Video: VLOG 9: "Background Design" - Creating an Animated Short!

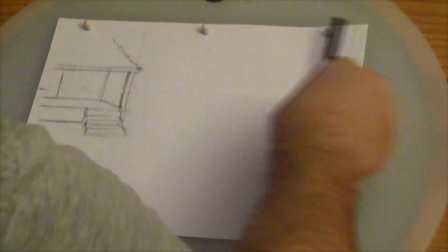And we're looking all the way over here for that rooster. So we're going to have a huge Easter Bunny over here at one point and a tiny little rooster.
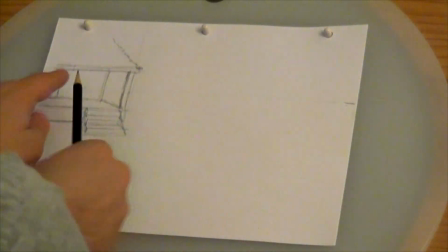You need to put some attention there. So all the lines are converging to this spot way far over on the left.
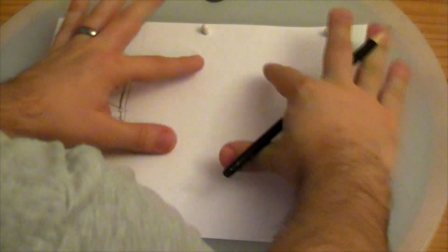Right? Now we need to know where the chicken coop's going to be. And the chicken coop is going to be somewhere around here. So we want to have it be apart from this spot.
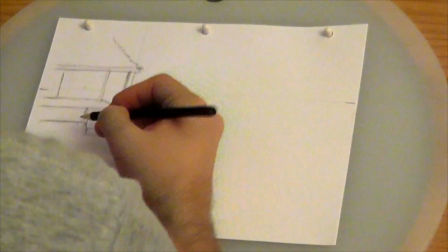So I'm thinking about the same distance as the stairs. Figure the farmer's probably building grid style.
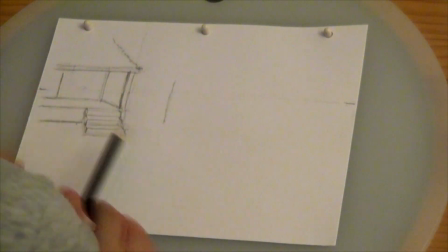Doesn't want to have the chicken coop too close to the porch. So instead of having it back here, I'm putting it on this line.
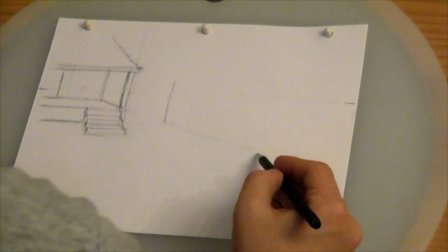I know no one's really going to care about it, but that's the idea. That's why I'm doing this. Now you can use a ruler, but full disclosure, I kind of misplaced my straight edge.
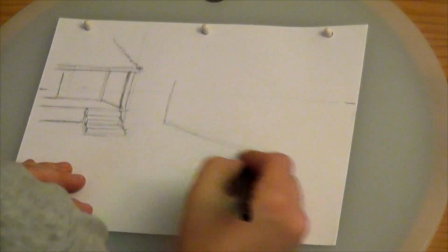So anyway, it's fine. No problem. And a lot of this is just winging it.
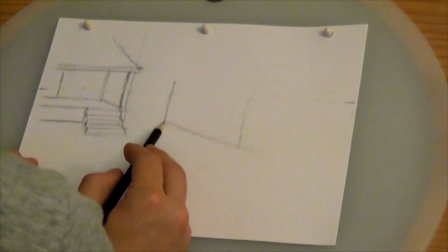Since I have the horizon line down here, I figure we want to have the roof somewhere up around here. I'd like the roof to be somewhat straight, so I'm going to get pretty close to the horizon line here.
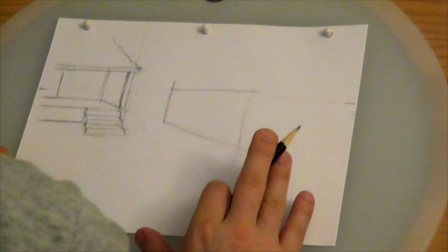Not perfectly close, just a little close. Now I'm going to cheat a little bit. If it's on a grid here, this should be completely horizontal.
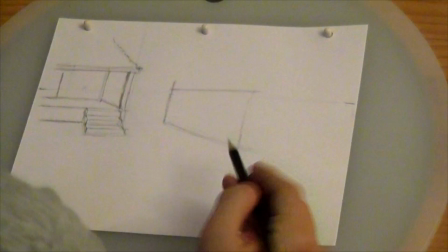But I want to get kind of a weird feeling. So instead of having it be perfectly horizontal, I'm going to put it up at an angle.
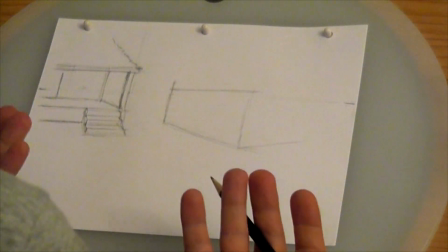It's not exactly 2-point perspective. It's going to feel wrong, really. If this were built in reality, this wouldn't be at a 90-degree angle.
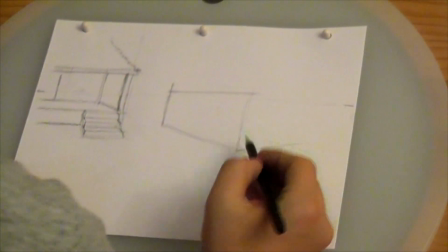It would be squished in a little bit. That's kind of the feeling that I'm going for. Something that feels just a little wrong.
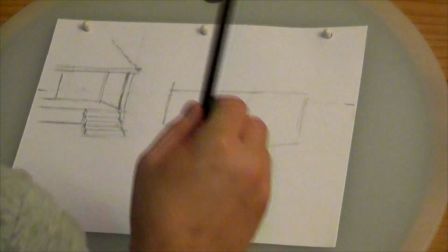Chicken coops are not normally boxes everywhere. Not if they're in an area that can have some snowfall.
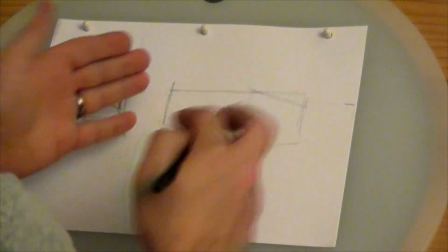So what they do is they ramp it. I just get the feeling I want to have some mountains in the background, like it's maybe somewhere out west.
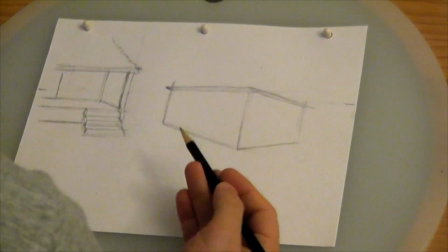All right, so there's that. The other thing that's kind of strange about chicken coops is that they all seem to have windows.
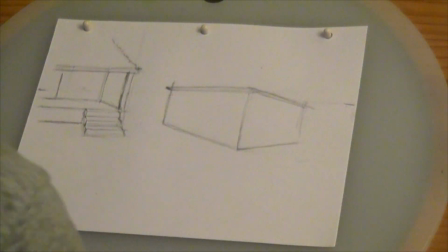I mean, that's good. Chickens should be able to, I don't know, see the world? Anyway, so we're putting a window in here.
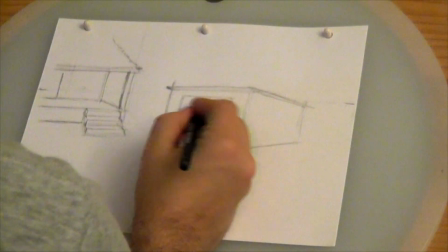It's nice that they have windows. Actually, in my world, they have jobs. Also, keep in mind that part of the joke of this chicken coop is that is the police station.
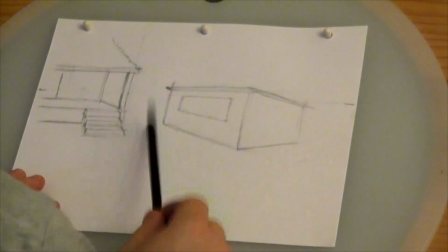That's why the cops are all standing out here. But the next part, believe it or not, there is a place where the farmer needs to get in and out.
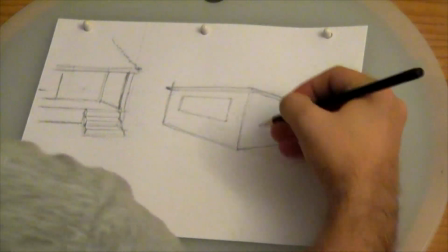That is a door. There's a door on the side. So that's what I'm going to do. I'm going to put in this door here.
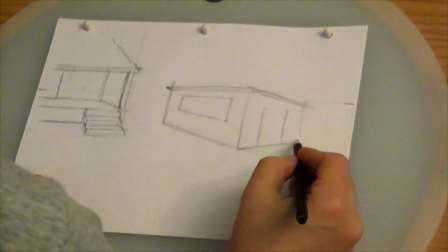It's not a huge door. It's a fairly small door. And because there is no 2-point perspective here, I'm really just winging this.
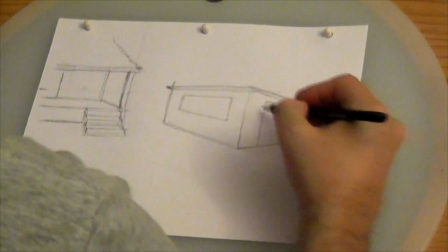Just seeing if maybe it kind of looks okay. Like it doesn't look right. But keep in mind, I'm doing this on purpose. On purpose. And the last thing is that there's a Z-brace.
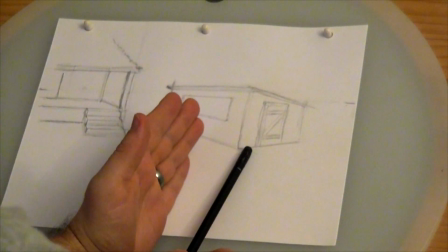So far there it is. There's the house, there's the chicken coop, and what I'd like just to fill out the space over here is I'd like a tree.
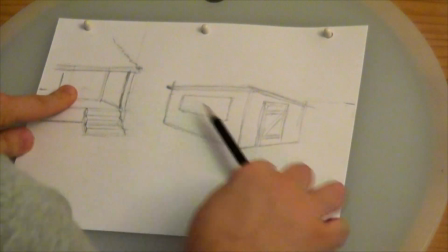I want everything converging to this point over here. We have a lot of dead space down here.
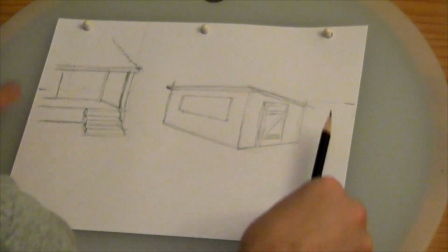We have dead space because there is a bunny that's going to be running from this spot to this spot.
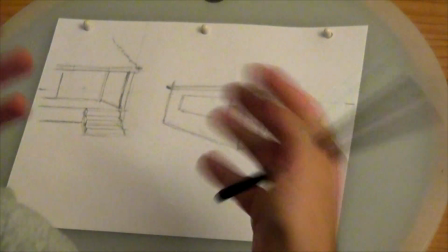We need everyone's eyes drawn to this spot here. So the key to a background drawn for animation is that when you're done with it, it should look empty.
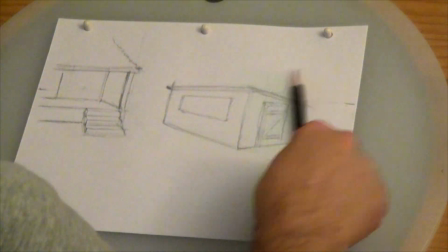But we don't want it to look too empty. There's no reason to not have something over here because nothing goes into this space.
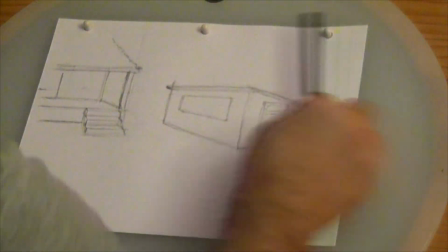And if nothing goes into this space, nothing crosses this area, there's no complication for having something there.
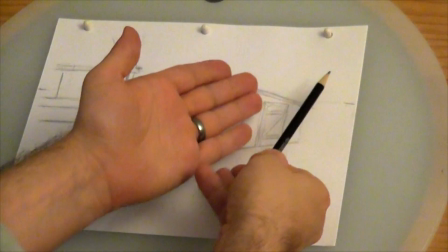It just seems like someone forgot to put something up there. So I'm going to put a tree because, I don't know, farms have trees, right?
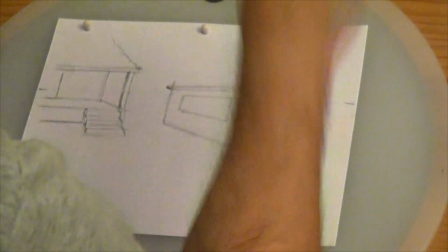Well, I guess not, but I'm going to put one there anyway. I want it to be kind of a old tree.
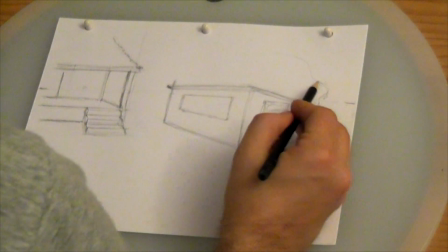Really, I have no plan for the tree. I'm just going to wing it. I would like the branches to point back this way.
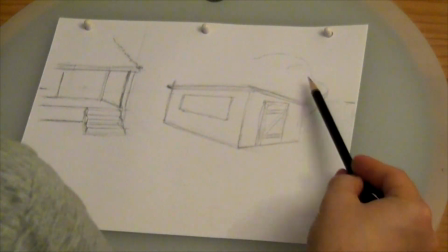That's important. I can even have something here that will kind of curve up. The idea is that your eye will travel the length of these lines back to this spot over here.
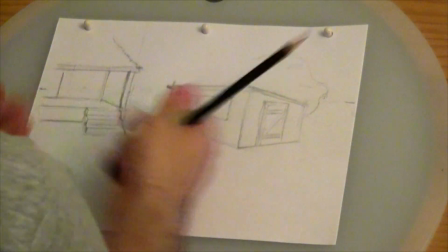It's just all trying to bring the attention to that spot. Tree has a little kink in its back, I think.
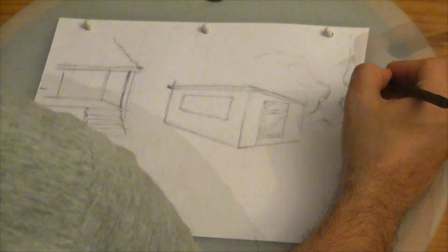I want a big branch coming out this way here. I gotta be honest, I have no idea what tree this is.
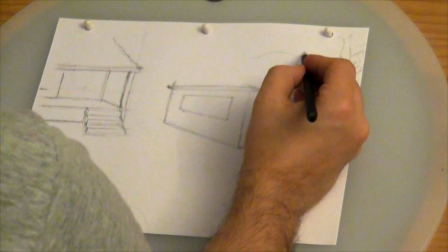Remember the last unicorn? Tree with the big boobs? That's what it's like. Except this one has scoliosis.
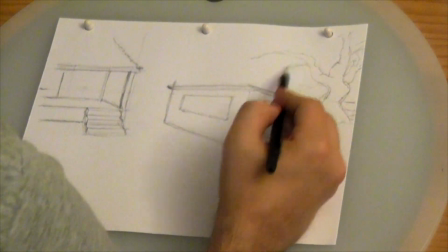Yeah, you can have big boobs and scoliosis. Mine just has scoliosis. Now I'm just giving a little bit of texture.
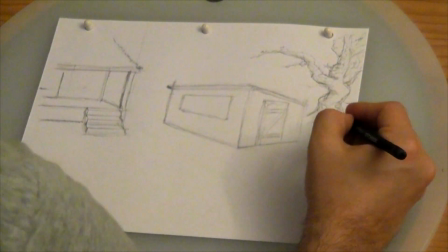And honestly, this is just random texture. I mean, this is just how I draw. There's no plan to it.
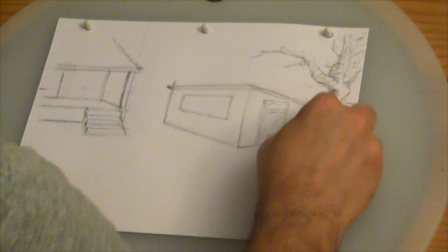Like I said, these are not tutorials, but it's trying to feel the form. Anyway, there you go. There's the tree.
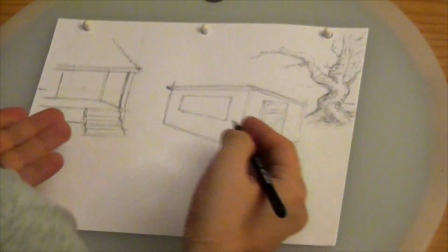Weird tree. So now I got that out of the way. I'm going to give a little bit of more texture and more feeling to this background.
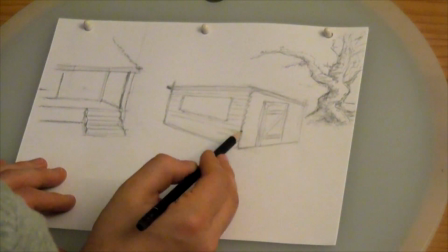I'm going to give it some siding. I'm not going to be too precise here. A little bit of texture, a little bit of feeling, and wooden boards.